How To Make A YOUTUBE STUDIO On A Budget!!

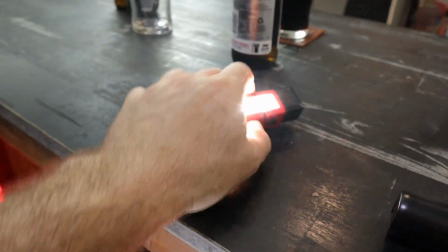(8:11)
And then I've got this little guy, so this is just a little battery torch, and that goes down here underneath the desk.
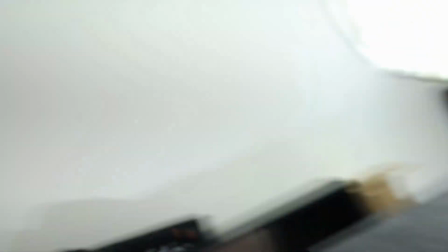(8:19)
And basically what that does is, because I have a bit of a beard going, and I wear black t-shirts,
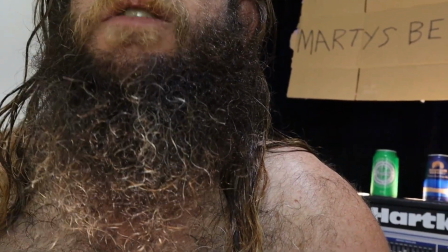(8:25)
hold on, it's sort of, if I have this down here, it sort of makes my beard just sort of pop out a bit from my shirt,
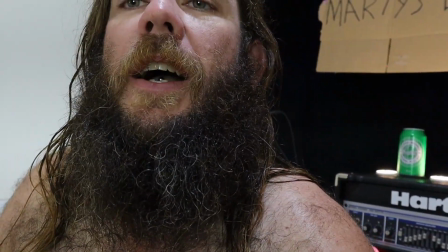(8:32)
so it kind of makes me look like I have a neck. See, no light, light, no light, light,
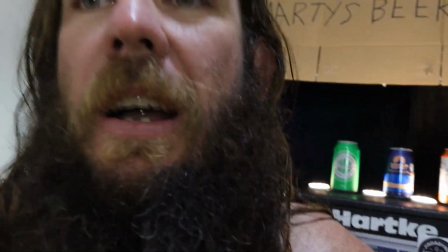(8:38)
and I want to have a bit of make sure I have a bit of a neck, so that works.
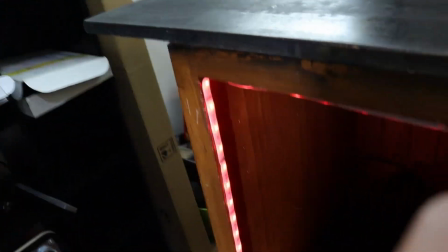(8:44)
Underneath here also, I've just got these LED strips again.
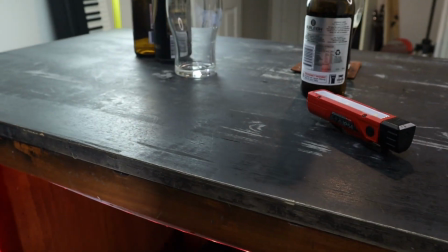(8:47)
I love the LEDs, and they just sort of give me a bit of a glow, sort of makes me stand out a bit more from the rest of the desk.
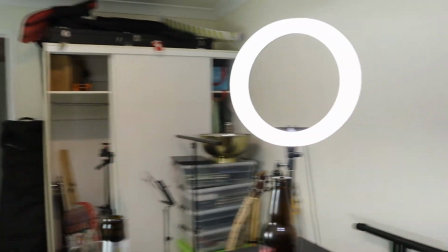(8:56)
So there you go. Key light, fill light, beard light.
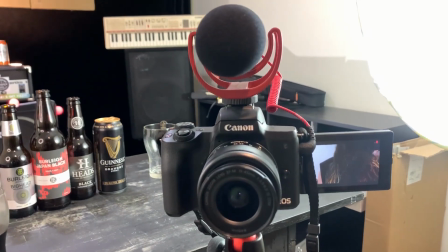(9:02)
And this is what I use to film that whole lot. It's a Canon M50 DSLR mirrorless camera with the Rode Video Mic Pro sitting on top.
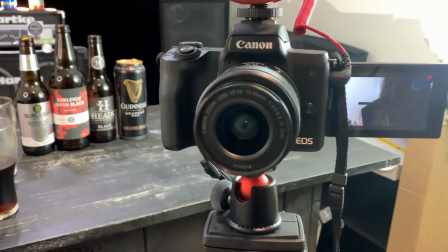(9:11)
Very easy to use little product. I literally just Googled best camera to make YouTube videos.
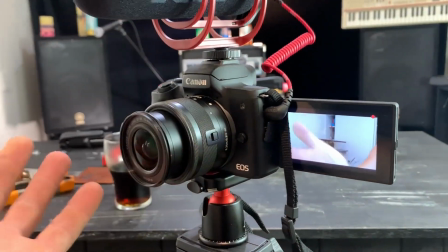(9:18)
This is what showed up. It's point and shoot basically. It's got the lens.
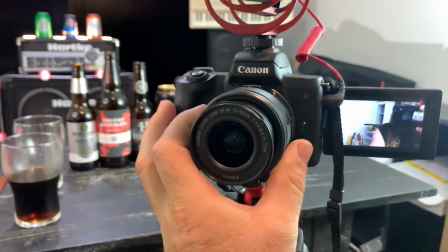(9:22)
Lens is just 15 to 45 mil, so it's sort of restricted, but for what I need, I literally just set it and forget it.
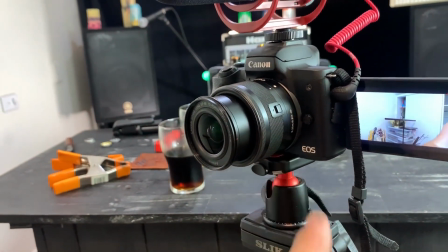(9:30)
Apparently they don't connect to other lenses from the Canon range, so you do need an adapter, but again, it's all I need.
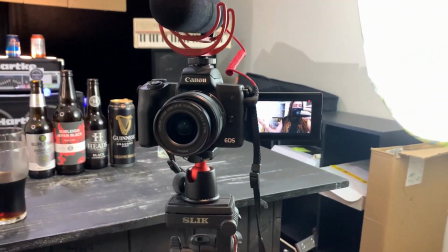(9:37)
It's got a screen so I can see myself. A lot of people, you need a separate screen, but this works for me.
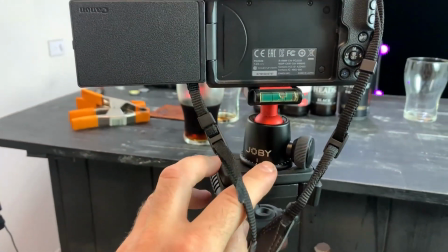(9:42)
Just sits on my little, I've got this little Joby mount, which I don't need on there, but I'm just for a bit more height.
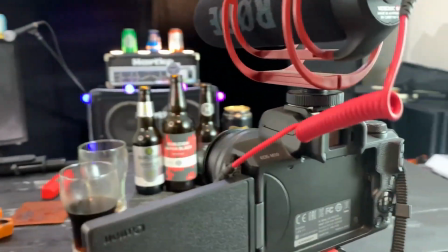(9:48)
And the tripod, very basic tripod, so there you go. It cost me about $1,000 from JB Hi-Fi.
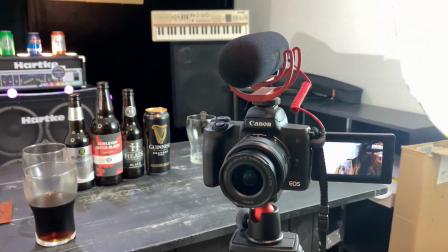(9:54)
Never let me down. A lot of people just use their phones for a lot of YouTube videos, which I'm doing right now. but
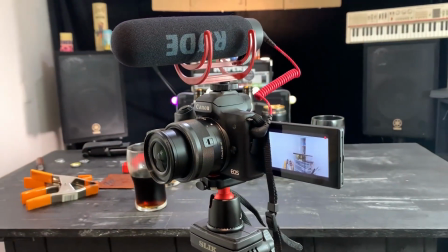(10:00)
I thought if I'm going to do it properly, I'll get a camera, and it works.
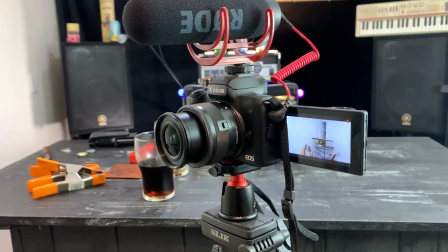(10:05)
So camera, done. And this is pretty much the program I use.
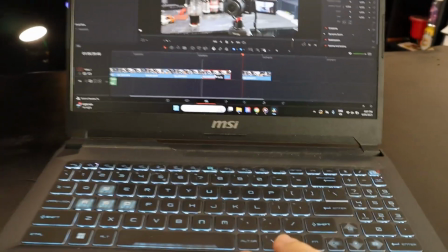(10:10)
It's called DaVinci Resolve by Blackmagic Design. I just googled what's the best free software to use for YouTube videos.
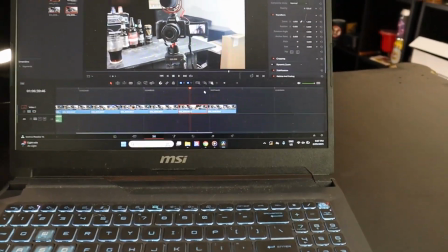(10:17)
It does come with some paid subscriptions for the add-ons, but for what I need, I use some very basic editing skills, like basically click and drag.
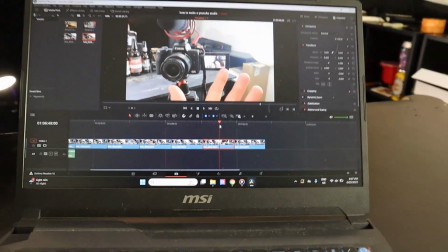(10:25)
This is actually the video I'm filming right now. But for most of my videos, like I said, I film them all in one take, so I don't really need to edit much.
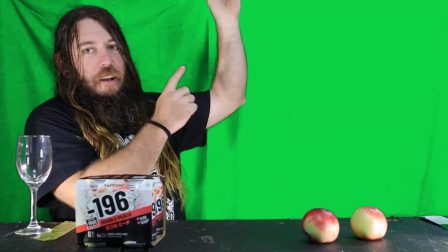(10:34)
I've done green screen on here once or twice, but bang for buck. It's a very easy program.
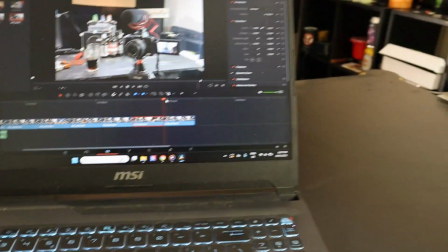(10:38)
Click and drag. Once it's all done, you render it, upload straight to YouTube.
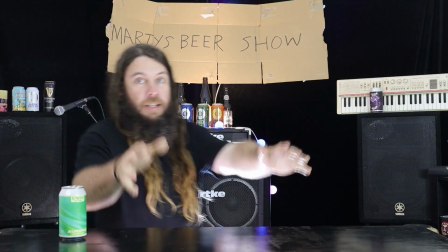(10:44)
Easy peasy. And if I followed my steps correctly, it should look a little something like this.
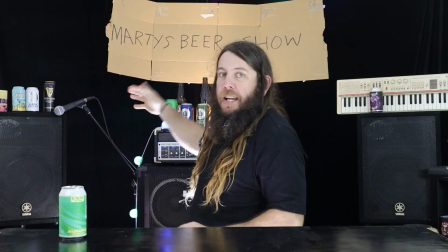(10:50)
Lights are all on, the backdrop's pretty much done. I do like to try and mix this up a little bit every now and then.
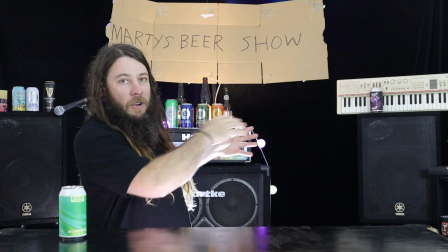(10:56)
I put the previous show's review beer up here or random little trinkets, but I am confined by space.
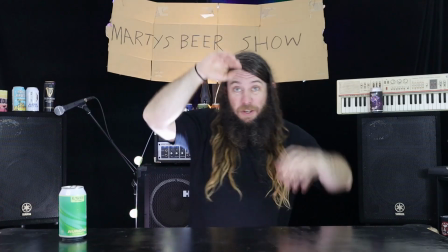(11:01)
Like, I'm out of shot there, and there, so I've got to make sure I'm framed in a certain way, but you gotta work with what you got.
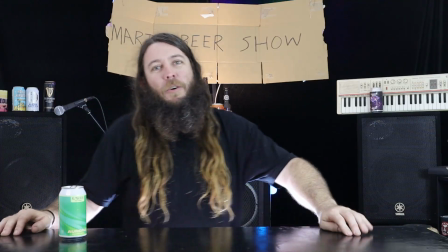(11:10)
Let's say you can't polish a turd, but you can roll it in glitter and make it sparkle, and that works for me.
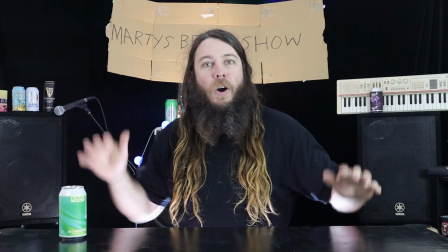(11:15)
I'm doing quite a little amateur sort of beer review show here, so I'm not going for Hollywood cinematic experience, but this works for me.
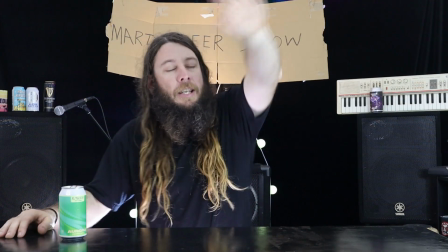(11:24)
So a basic rundown again of what I've got going on here. This is the hula hoop shower curtain key light.
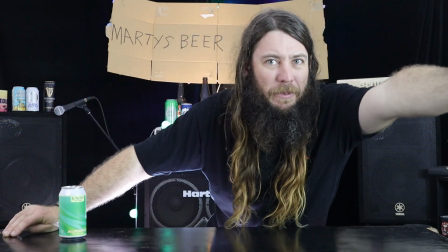(11:31)
Now, it's about just out of arm's reach, 45-degree angle from my face here.
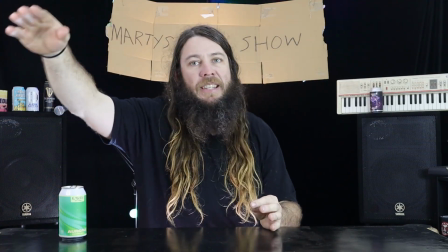(11:37)
On the opposite side, that's the big ring light, the OnlyFans model fill light on the opposite angle.
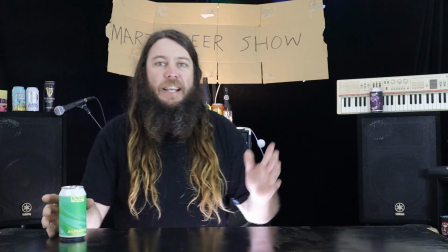(11:44)
So it's giving me like sort of a pretty much balanced sort of glow on my face. I'm not getting like any dark shadows either side.
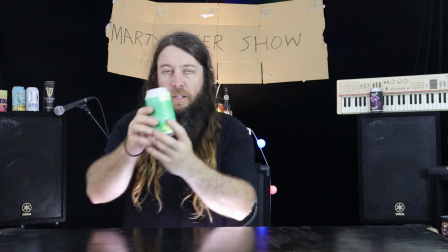(11:52)
And it sort of works for me, especially when I'm usually handling like a lot of like products. It's beer cans.
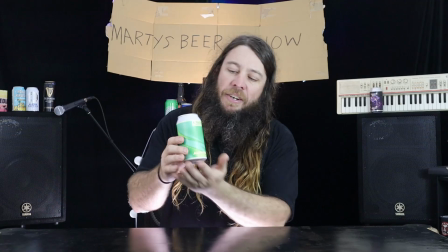(11:58)
I review beers. And I don't want like a dark side.
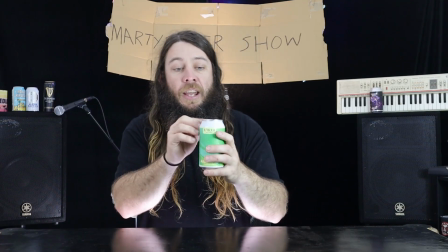(12:02)
I just want a very flat sort of glossy look on the whole can, and that's pretty much what I researched, was that's the best way to do it.
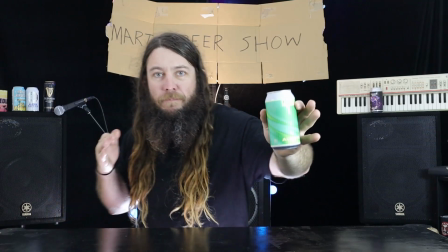(12:10)
It works for me, give or take. I learn along the way as I go.
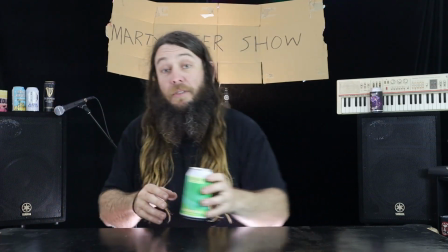(12:15)
Your results may vary.